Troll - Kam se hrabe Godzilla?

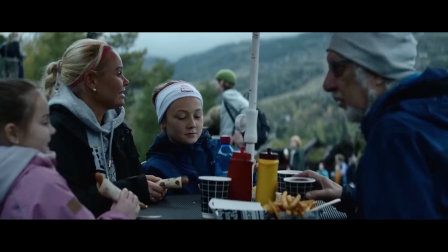[4:06]
Navíc se tvůrcům podařilo na jedničku překonat největší překážku filmů s monstry,
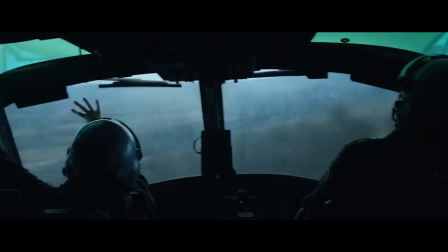[4:11]
tedy zdůraznit obrovitost a nebezpečnost těchto tvorů tak, aby si divák připadal jako miniaturní mraveneček.
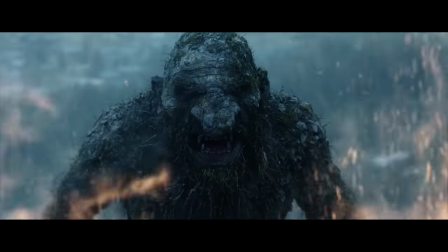[4:18]
Zdejší troll je skutečně impozantní a po celý film budete mít dojem,
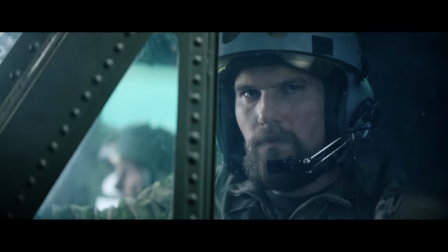[4:22]
že vysoké norské domy jsou pro něj jen hračkou, kterou s lehkostí rozmáčkne na prach.
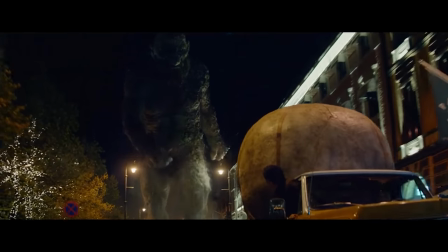[4:27]
Akční pasáže díky tomu nabírají na adrenalinu a právě ten vás požene až k závěrečným titulkům.
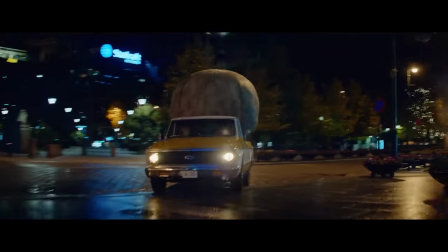[4:34]
Každou chvíli totiž budete čekat, s čím se autoři vytasí příště.
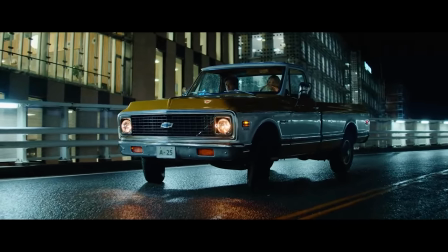[4:38]
Tomu odpovídá i kamera, která akcentuje neskutečnou výšku příšery a nebojí se jí zabírat ze spoda, v úrovni lidské postavy.
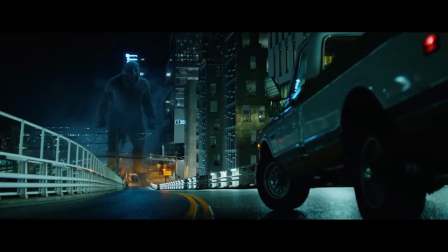[4:46]
Tento filmařský princip je sice u tohoto typu filmu běžný, ale zachytit jej tak, jako to dokázal například film Cloverfield, je velmi náročné.
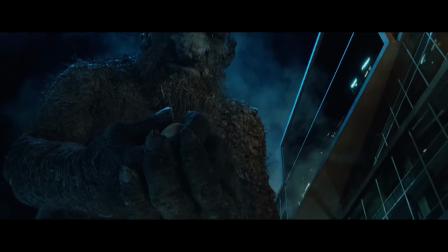[4:54]
Vážnější náladě snímku odpovídá i barevná paleta, která spoléhá spíše na chladnější a šedější tóny.
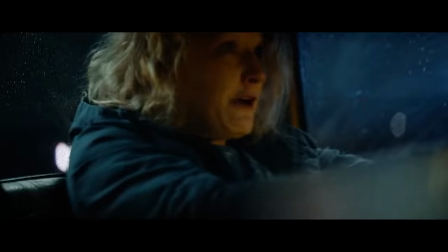[5:01]
Troll je tak nakonec filmem, který sice má děravý a nezajímavý příběh, bohatě to však zachraňuje všudy přítomná akce a vizuální efekty.
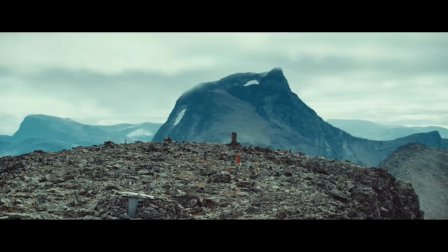[5:10]
Co víc vlastně od filmu o monstrech chtít? Obzvláště v dnešní době, kdy jsou na tom Godzilla i King Kong úplně stejně.
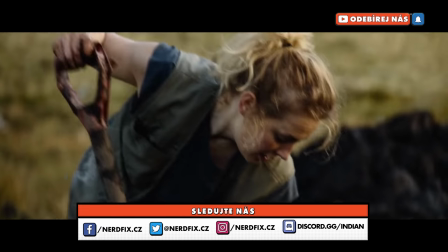[5:18]
Nezbývá tedy, než vám snímek Troll bohatě doporučit na nenáročný večer, který vám s tímto filmem určitě příjemně uběhne.
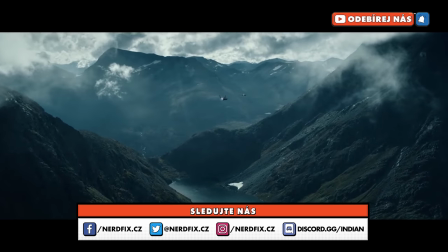[5:26]
Chybí snad už jen ten popcorn v ruce. Závěrem si dovolím vyslovit jedno přání.
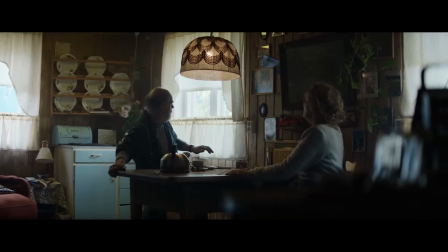[5:32]
Byl bych moc rád, kdyby se nejen Netflix, ale i filmaři obecně rozhodli více točit o evropských monstrech a příšerách.
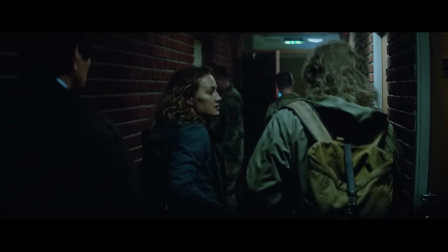[5:39]
Je to totiž skvělá příležitost, jak dostat lokální folklor a mytologii do světa.
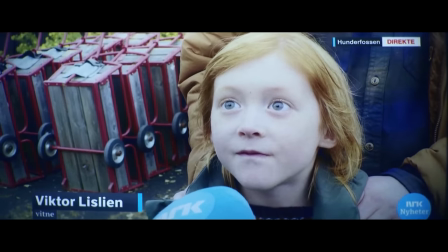[5:44]
A co si budeme povídat? Jsou to vody dosud neprobádané a nevyčerpané.
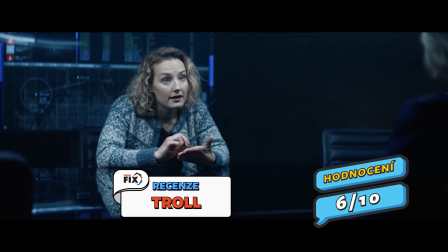[5:50]
Troll je tedy možná slibným počátečním krokem. Za Netflix tak snímku Troll uděluji 6 bodů z 10.
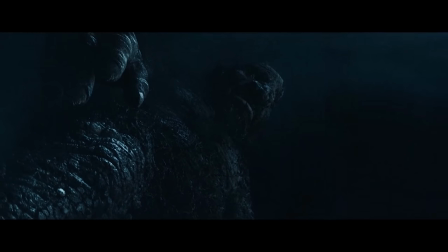[5:59] Přítel!